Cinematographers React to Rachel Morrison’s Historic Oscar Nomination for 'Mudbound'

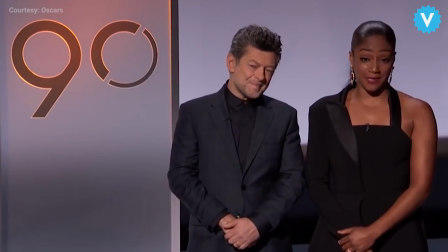(0:00) For achievement in cinematography, Mudbound.
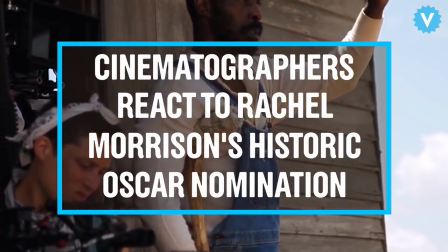The field of cinematography has been dominated by
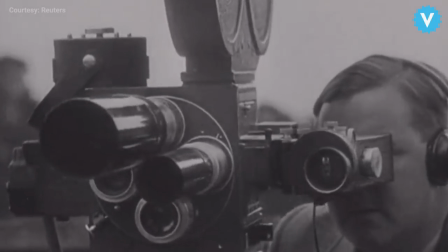(0:15)
men throughout the long history of motion pictures and television. And we're so pleased and proud that Rachel Morrison has been nominated for an Oscar this year.
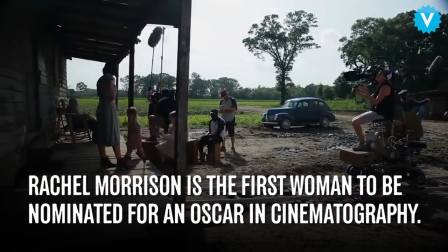I think, unfortunately, we work in an industry where success is generally quite, you know, myopic.
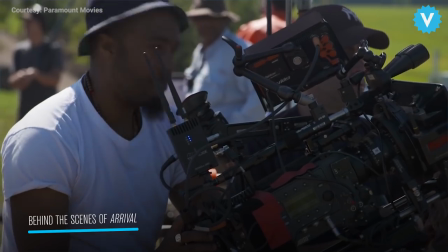(0:46)
You shoot the film, you shoot the film, it gets people's attention, and then you get an Oscar nomination, and everybody feels like, door closed, you've made it. But what I know about cinematography is that it's a lifelong mission for healing. You know, I use cinematography as a vehicle to extend my voice that I feel like otherwise hasn't been encouraged. Gender should not be an issue relating to to a cinematographer's abilities as a technician and an artist. And Rachel Morrison is proving that it does not matter if you're black, white, gay, straight. She brings a lot of gifts and a lot of talents to the table that were needed for that film.
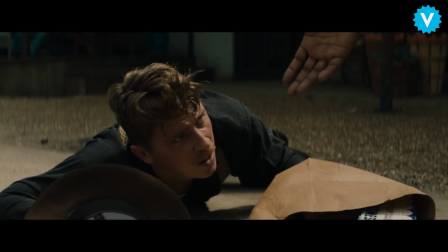(1:28)
It's a very delicate story about race, and to me shows the American dream
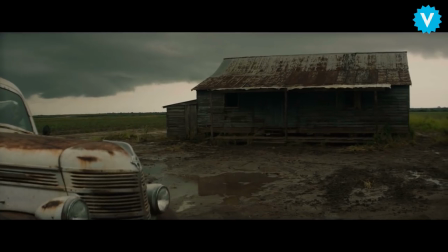(1:38)
budding up with the American reality of really what happened.
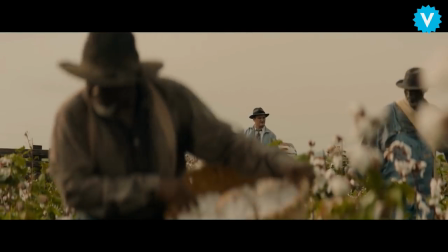(1:42)
Rachel photographically really showed us how the landscape itself was an additional chunk of tension that I think we often zoom past, we don't see. And she made us bear witness to the ground.
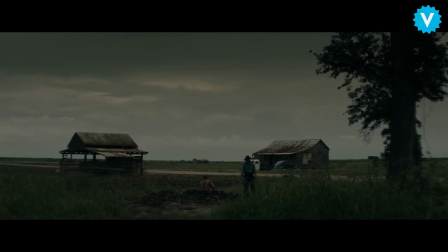(1:53)
She made us bear witness to those, not idyllic blue skies, but those gray skies that have a hint of hope in it, and that you want it to be idyllic. You know, after all the scenes where you feel challenged by the human dilemma, you want to look into the sky and see a blue sky, and they never really gave that to us.
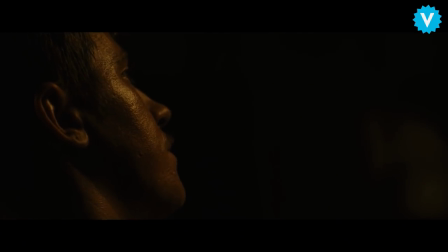(2:09)
They gave us that hot, humid, wretched, those moments where the planet's not shining for us. It exists, and we have to find our way through it. So many scenes in Mudbound are about the visuals. There's very little dialogue. I just remember near the end
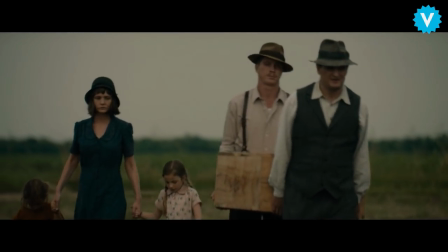(2:29)
when the white father has died and they need to bury him and they need help.
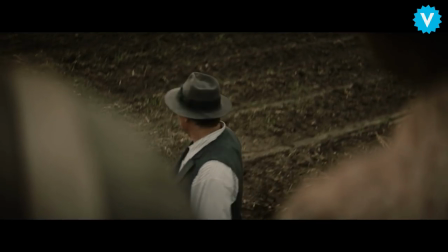(2:37) Need to get the coffin in the ground.
And there is something so frightening about the feelings that
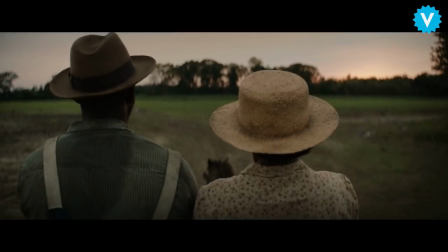(2:47)
were evoked by the visuals of this black family about to take their son,
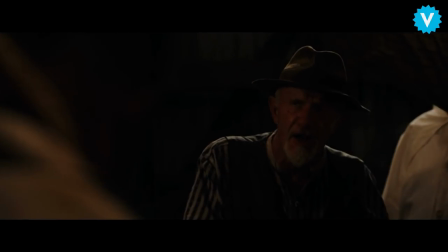(2:54)
who was just tortured by this father and his cronies, the white supremacists. And I just was crying. It was so beautiful and painful.
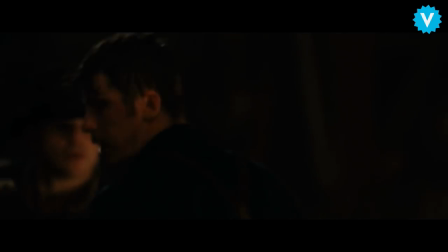(3:09)
She photographed it in a way where a conversation in a barn looks like a conversation in the belly of a beast.
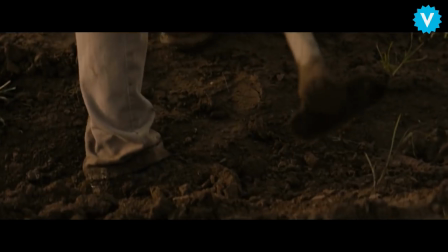(3:15)
It's like people plowing the field. it looks like the fields are consuming them as they plow it, you know, and I know this is all about expressing the hardship of human beings trying to like survive on a planet that just is so challenging to survive on,
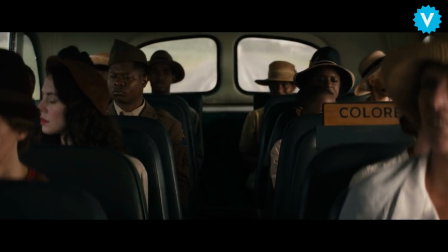(3:29)
especially in a time where the social atmosphere was as challenging. I saw such subtlety in color and framing and lighting
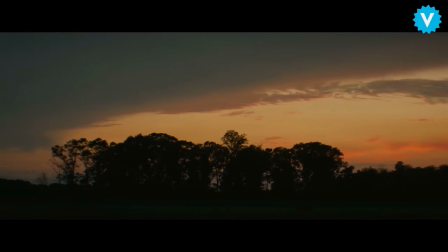(3:39)
and it's so evocative and breathtakingly beautiful. You know, from a philosophical perspective,
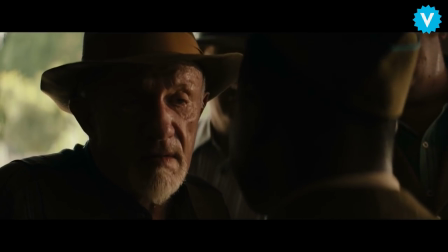(3:48)
you know, she's to be celebrated because she understands the power of proximity and the power of knowing the characters in front of the camera. I'm hoping that this nomination shows that women are capable of doing this job and more than capable.